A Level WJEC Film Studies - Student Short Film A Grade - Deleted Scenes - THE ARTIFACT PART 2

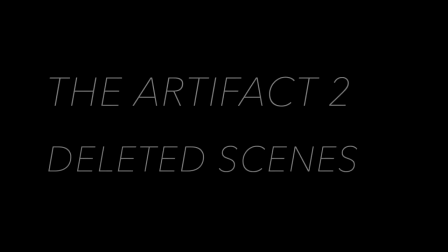[0:00]
Hello and welcome back again everyone. For today's all new video we will be exploring the deleted scenes of my much anticipated sequel, The Artifact Part 2. And today's guest, I'm joined by the original antagonist of The Artifact 2, it is Mr. Ben Mansi.
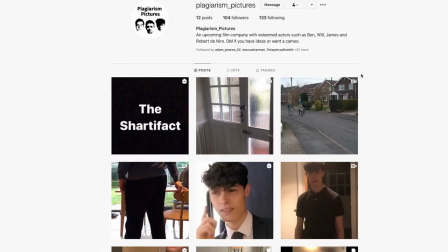[0:18]
Hello. Some of our viewers might know you from Plagiarism Pictures, your Instagram film creation service. Would you like to tell us a bit about that we just kind of take the out of films it's not very good to be honest the production value is poor the actors are awful it's on instagram give that a watch if you can be bothered and of course your rip off of the
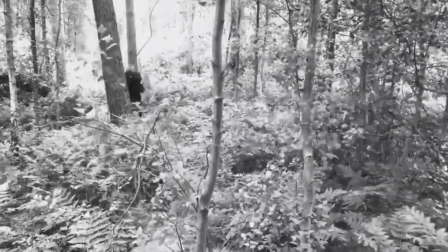[0:39]
artifact the shatter fact the rip off of the artifact the shatter fact is on uh pages and pictures on instagram yeah it's a masterpiece so definitely give them a look so i think we should jump right in to the deleted scenes and we're going to be showing you a scene now which was
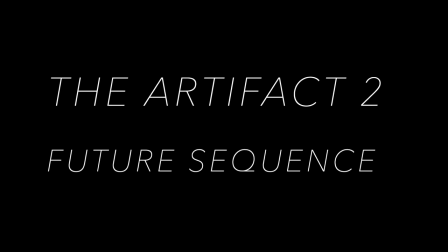[0:56]
originally shot many many months ago with finley mccall smith and thomas mountain with some story changes it's now not going to make it into the
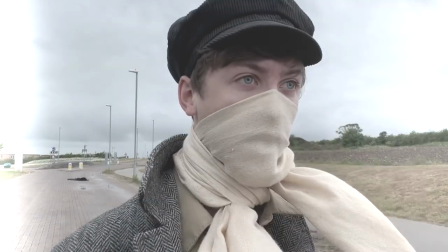[1:06]
final film unfortunately we begin this scene with thomas suddenly appearing in
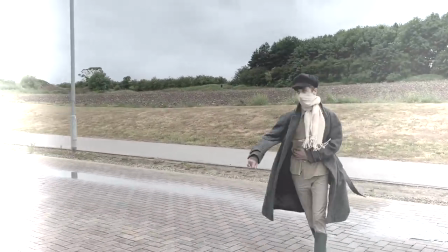[1:10]
front of the camera and that was ignored to star wars episode 7 in the desert on
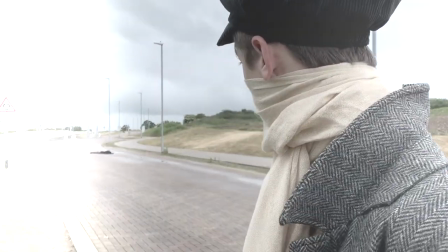[1:15]
jakku the idea was that he's going into the future. What, where there's roads?
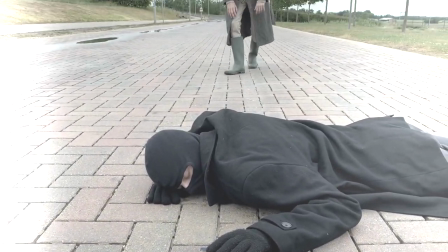[1:19]
Yes. Okay. The white very clearly against the black of the thief laying against the road.
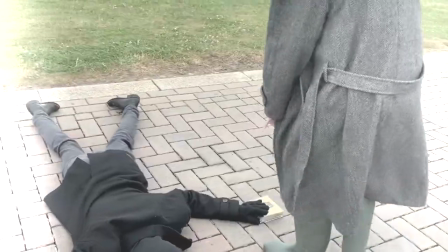[1:27]
All this grey of the setting, which was shot at York Sport, blends really nicely in with the collector's costume.
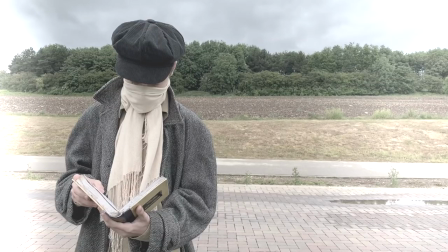[1:34]
Kind of orbiting around the collector, you'll see this move utilised quite a lot. And we have the thief, played by Finlay McCall Smith, very sinisterly rise up there. This wasn't going to ever be in The Artifact 2. but I think it's quite good quality.
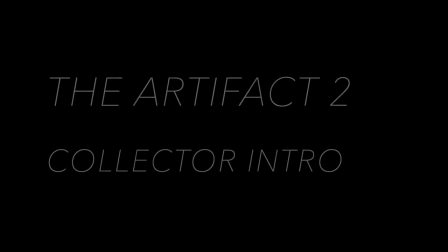[1:48]
I completely agree. It's a lovely scene. This is the first time we see the Collector in the Artifact 2. It's a stark contrast to the Collector we were left with at the end of the Artifact 1. Always very calm and collected, taking his time to capture the thief.
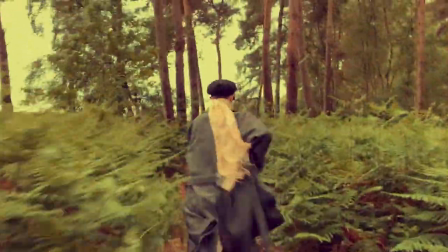[2:01]
We begin on this really nice fern shot. It gives a false sense of security. Suddenly, the Collector runs past.
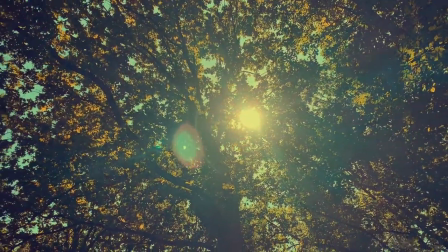[2:08]
The shaky camera really adds to the atmosphere. The way the camera follows is very nice, because you don't know who's following him.
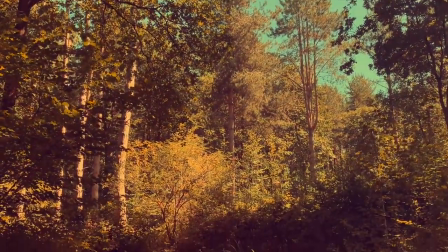[2:15]
I love the kind of filter that's on this scene, contrasted with such a lovely setting.
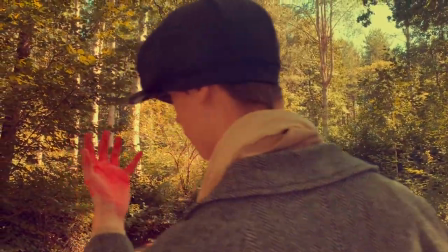[2:21]
Suddenly, we see the blood on his hand very clearly there. It was tomato ketchup, I seem to remember.
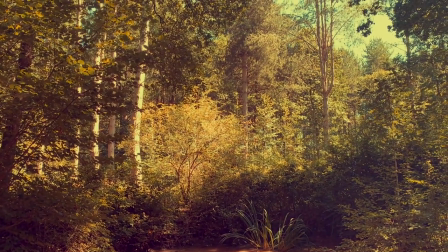[2:26]
It was tomato ketchup.
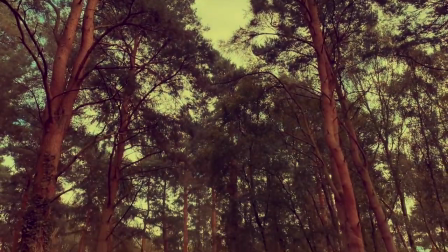[2:27]
Again, we're gently tilting down the trees, a move I often like to utilise, and we see Sam Turner hidden in the ferns there, awaiting Thomas.
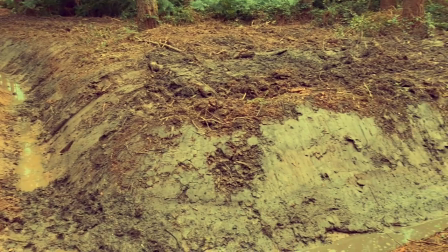[2:37]
Now, we just thought this shot, it was a bit unrealistic to have in the final cut. We didn't want the collector to be attacked so early on,
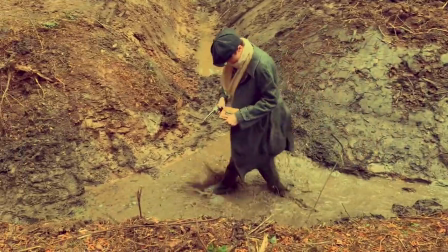[2:44]
We thought he needed more time to enforce this feeling of tension
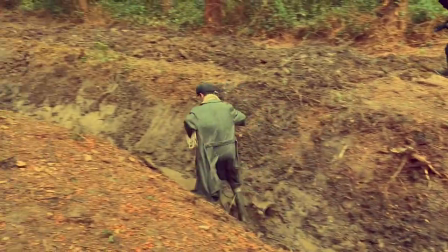[2:49]
before he met with the criminal members in what would later be called the chase sequence.
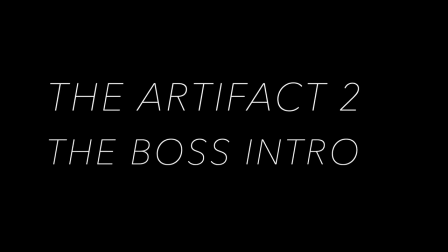[2:55]
In the end, despite this not making it into the final cut, I liked how it looks, so I'm glad we found a home for it in the deleted scenes.
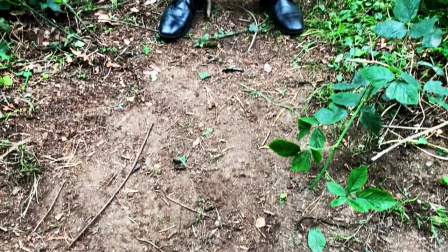[3:01]
This scene, this took ages to film, even though we didn't end up using it, because the two gang members failed to walk correctly.
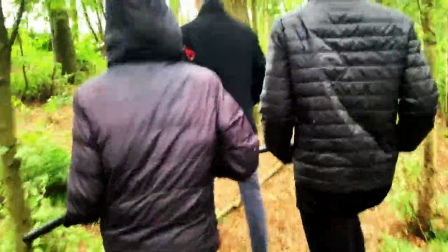[3:10]
We had James Hopkins and Sam Turner. They both had to turn towards each other to suggest that they were the best of the best, so everything had to be timed perfectly.
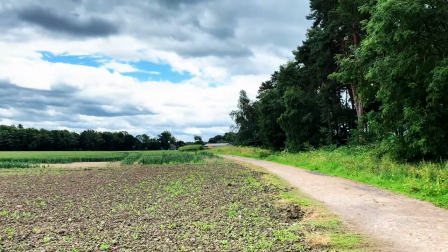[3:18]
Yeah, we had to wait for about an hour because there were people constantly walking and Ollie didn't want them in the shot.
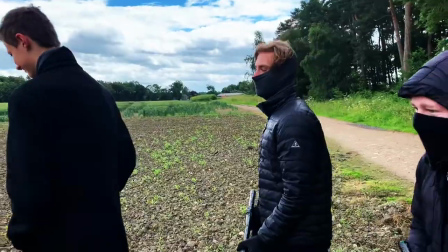[3:24]
Understandably so. We just see these three characters walk into the endless field, which I'm sure the viewers will see was utilised in the final cut.
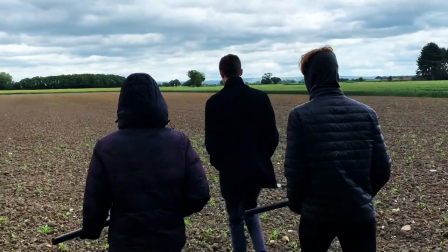[3:32]
This field just stretches out into the distance, and that's why it was chosen as a location. The chase sequence.
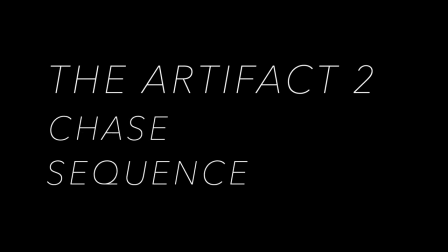[3:38]
Final product's really nice. I just really like the way the tension is suddenly ramped up quickly.
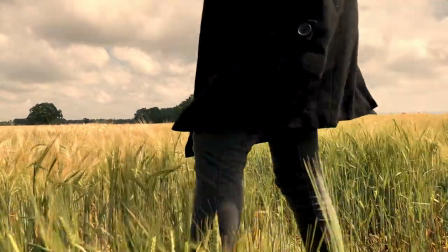[3:43]
I agree. Trinity Barson here, slowly walking across the field. This very slow walk adds a level of sinisterness to the character.
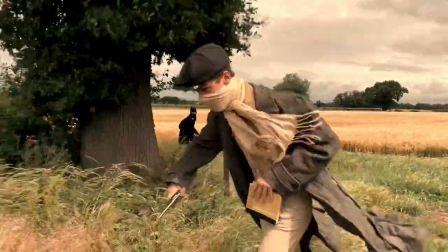[3:51]
Here we have alternate injuries for the Collector. What I really like about this one is the way the camera follows him from in front.
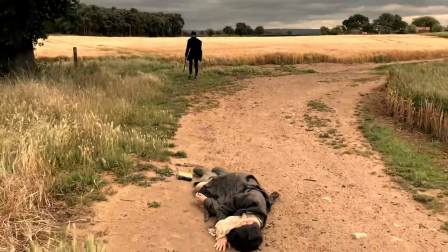[3:58]
This one from the side. I like how the camera kind of drifts after we see the Collector fall over.
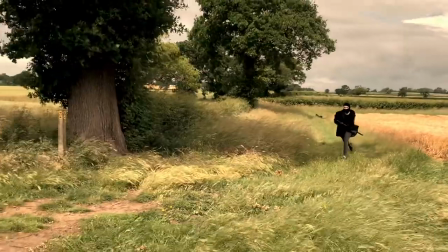[4:03]
Third option here. Ben, that is you. Doesn't even look like me.